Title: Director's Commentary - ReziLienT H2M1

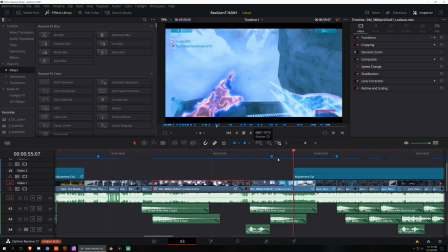I kind of did that by leading with this effect around the hand. So first, the arm comes up and it has this glow, right? And then your eye is drawn to this part of the screen. When it transitions,
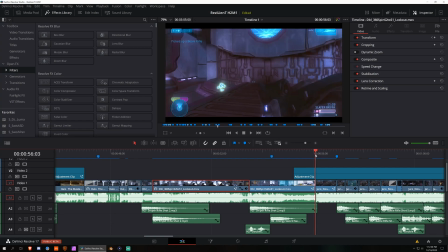your eye is led over here, again, to this person in the next clip. And then everything else is already glowed by then. And then that just kind of works out throughout this clip.
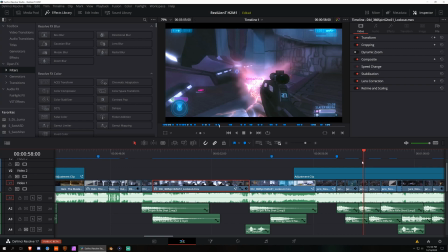This next clip is basically just the change in color grade and then the time remap zoom blurs for the most part. There's some audio work that I'll explain when I get to the AFX section, but we're not there yet.
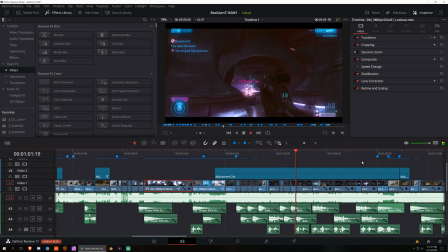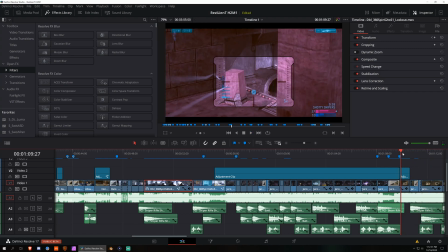And here, funnily enough, the paint animation I was talking about before, they fixed it in, I think, the next build of Resolve 17 beta. So this time I was able to draw a normal paint spline and just animate it, motion track it.
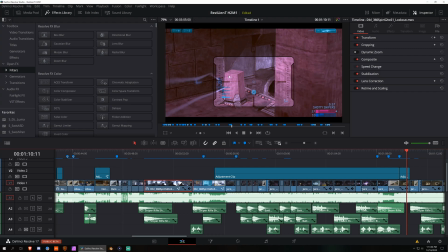You know, you've seen me do this before. I think I did it in Dichotomy, but yeah, nothing new here. But I just wanted to do something on the screen that moved faster than the rest because the beginning of this clip is slowed down. And I did that to cut the other missed shot here. I didn't want to just have a missed shot starting the clip.
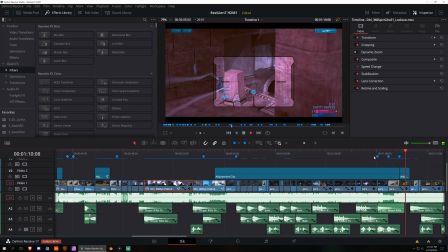So it's just something to catch the viewer's eye while the rest of the clip is slow motion.
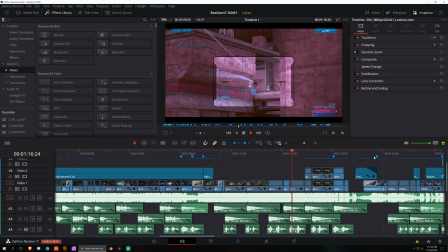So again, here comes the sustain audio matched with temporal blur.
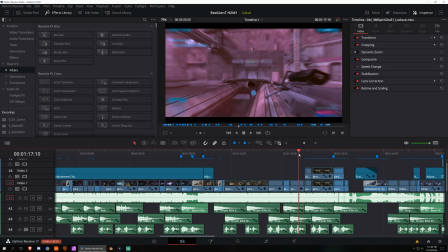And this worked out better than I expected it to originally.
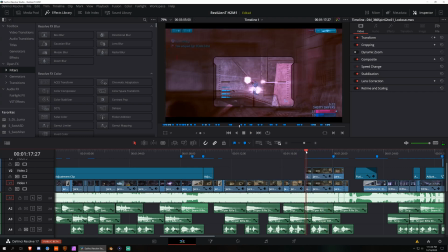So when you start hearing all those synth sounds becoming very legato, that's when I added the temporal blur. And at first, I wanted to retain visual accuracy in the middle of the screen, so I only applied the temporal blur to the outside of the scope. But when he zooms out,
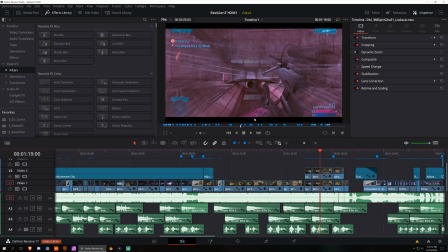I noticed that if I just feathered it, it still looks pretty decent, and it just kind of gives it that hazy look.
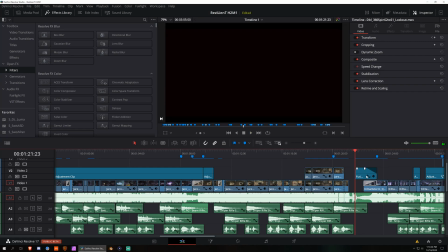Okay, so on here, I originally didn't have this fusion composition. So you need headphones to hear this, but if you notice, there's like a bass tone. You hear that? So there was nothing visually accommodating that, so I just added a very slightly opaque fast noise that just gave you something to sort of look at while that bass tone hit.
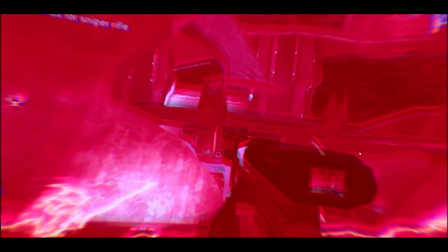And then it transitions using my macro, a combination of keyframed red toning and new blue RGB split.
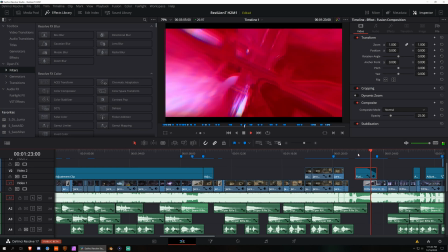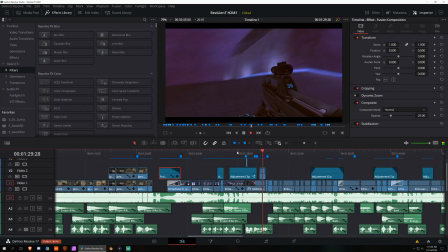And here's going to be another temporal blur. So this was matched by the reverb audio on the extermination.
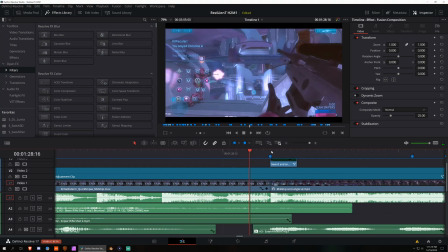But you'll see another instance of this technique, but I just go into Project Cartographer.
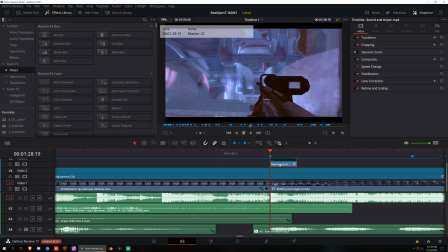I get a green screen clip of me putting my weapon away, and then I chroma key it and I put it in place so it looks like you're just kind of swooping around the map basically.
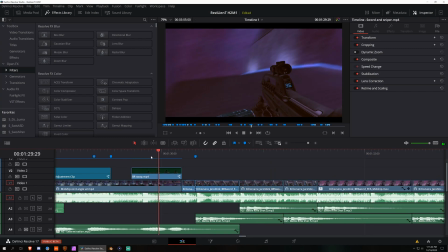You know, and at full speed you don't really notice the difference. Like here this looks relatively smooth, but in reality if you look at it, the angle is pretty smooth, but the jolt between the BR is quite noticeable when slowed down.
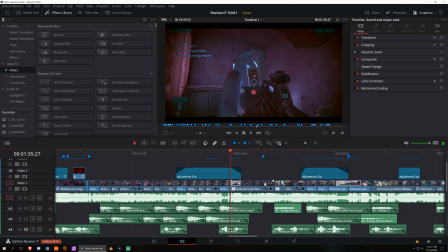So this transition, full disclosure, I didn't do anything to make this transition.
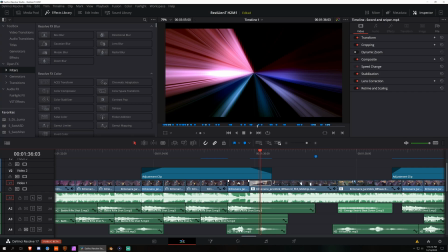This is a new preset that they just threw into Resolve 17.
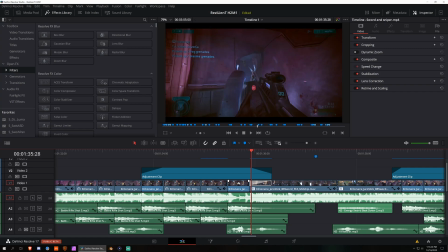I was like, hey, that kind of looks the way the song sounds, so I just went with it.
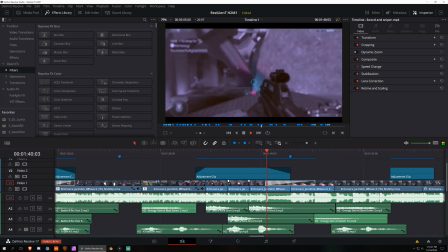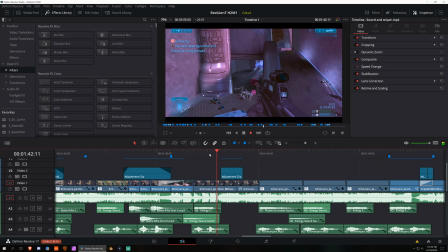And then here we got some more glitch stuff. I guess this is a semi-common theme as well.
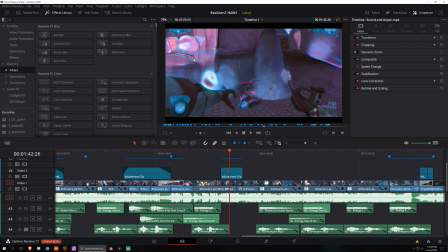The Sapphire Chroma Distort. That's this like warpy, rainbowy look. But I also gave it some graininess with Sapphire Diffuse. And then I blew out the purple in the explosion to give it a very animated type look.
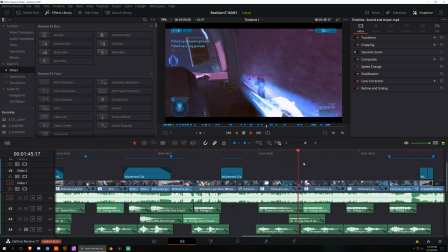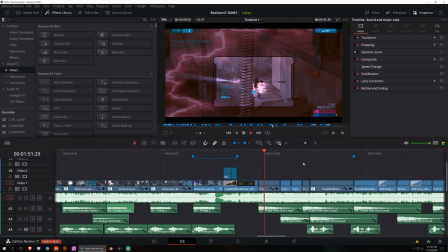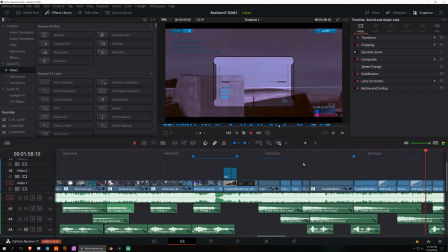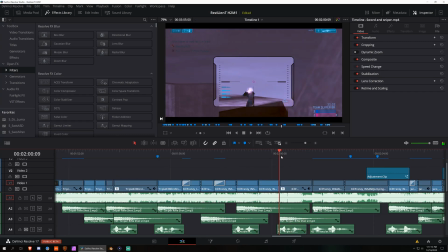Again, got another sustain in the bell tone, so.
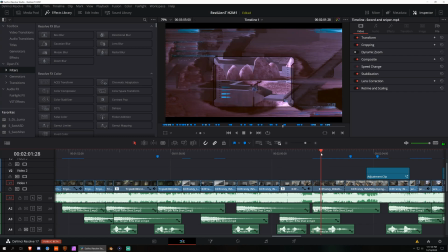Okay, so this is a combination of Sapphire Pixel Sort and Sapphire Digital Damage for extra glitchiness. Obviously, I kept this outside of the scope so that you could actually see what's going on.
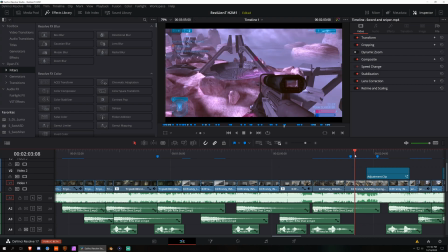And after that, I did another eye leading type animation. So after the shot, he looks to the right.
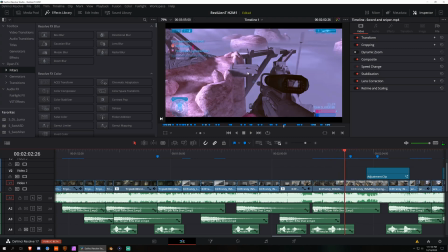So naturally, you're just going to be looking towards the middle of your screen, right? So you're probably looking about here. So Sapphire 14 came out during this project, and I used one of their new effects called Ultra Zap.
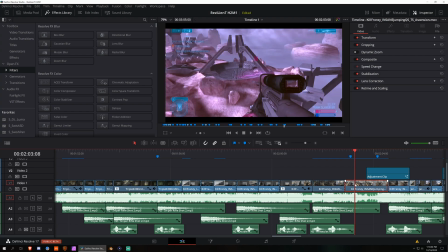And all I did was motion track the starting point and the needler, and then I animated it towards the end point where he's going to be looking. I masked it behind the sniper, but thankfully I was able to motion track most of the masking. I've gotten very lazy with masking since using Resolve because I can usually qualify things instead,
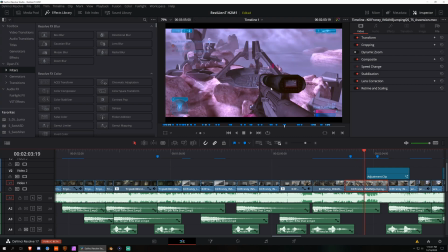but that's supposed to draw your eye over to the next subject, which is this guy that gets destroyed over here.
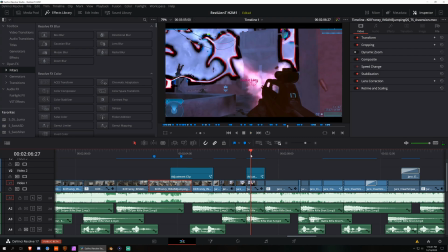This one's just another Sapphire Chroma Distort. I just assigned it to the upper luminance values of the sky, so it doesn't obstruct the darker portions of the image, which is where your main subject is.
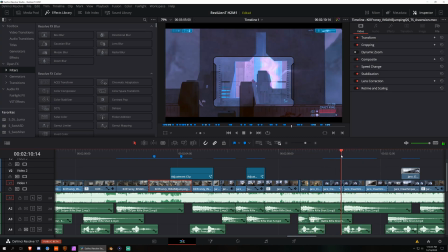This was another type of isolation effect. So if we go into Fusion, all I did was take a copy of the original clip.
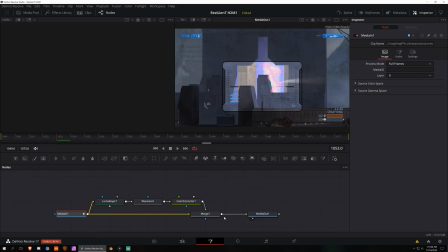So here it's just going media in, merge media out, so that's nothing. And then I take a Luma key.
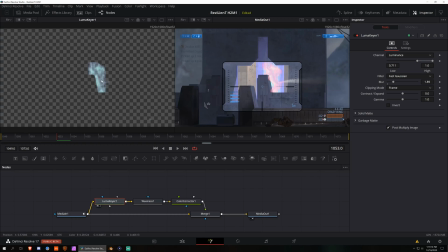So the brightest thing on the map is actually the lift. So that's the only thing that stays based on the threshold I set. And then I give it some waviness to like wiggle it. And then I color correct it to make it stand out more.
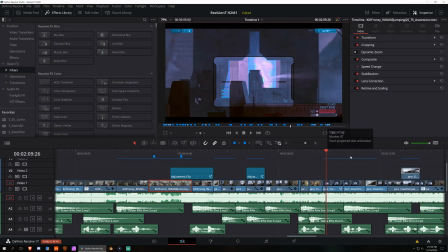Because if I left it at blue, you probably wouldn't notice it as much. And then I added a flicker just to match the tempo of that. I don't even know what you would call this sound. But, you know, it matches.
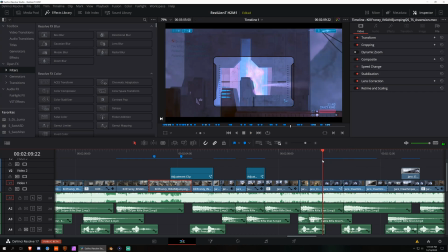You get the point.
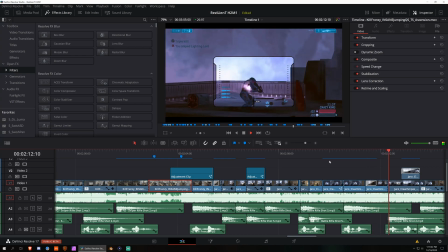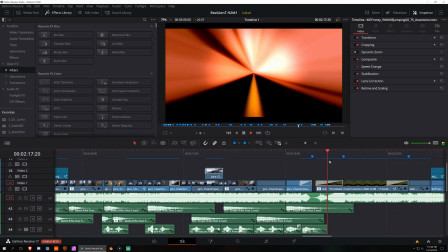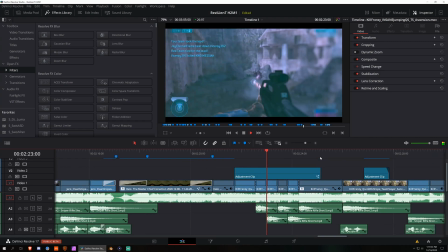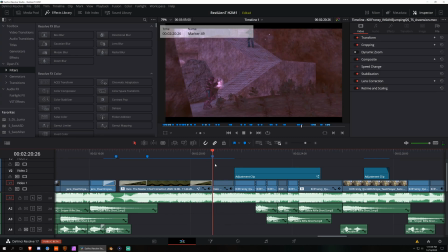So here, here's another static angle where I'm talking about just having a dynamic zoom on it. I do some very, very, very basic depth of field on here.
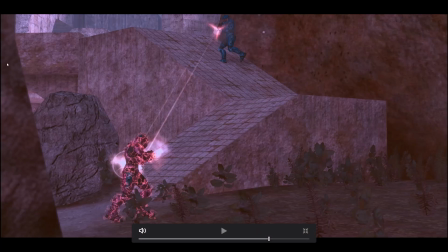In some of these static angles, because they're static, I don't have to motion track or mask anything. I could just, well, I guess I do mask it, but I just put some lens blur on the closest point in the focal range. But I don't do anything in the background because then as he moves, I might have to mask him, and I don't feel like doing that.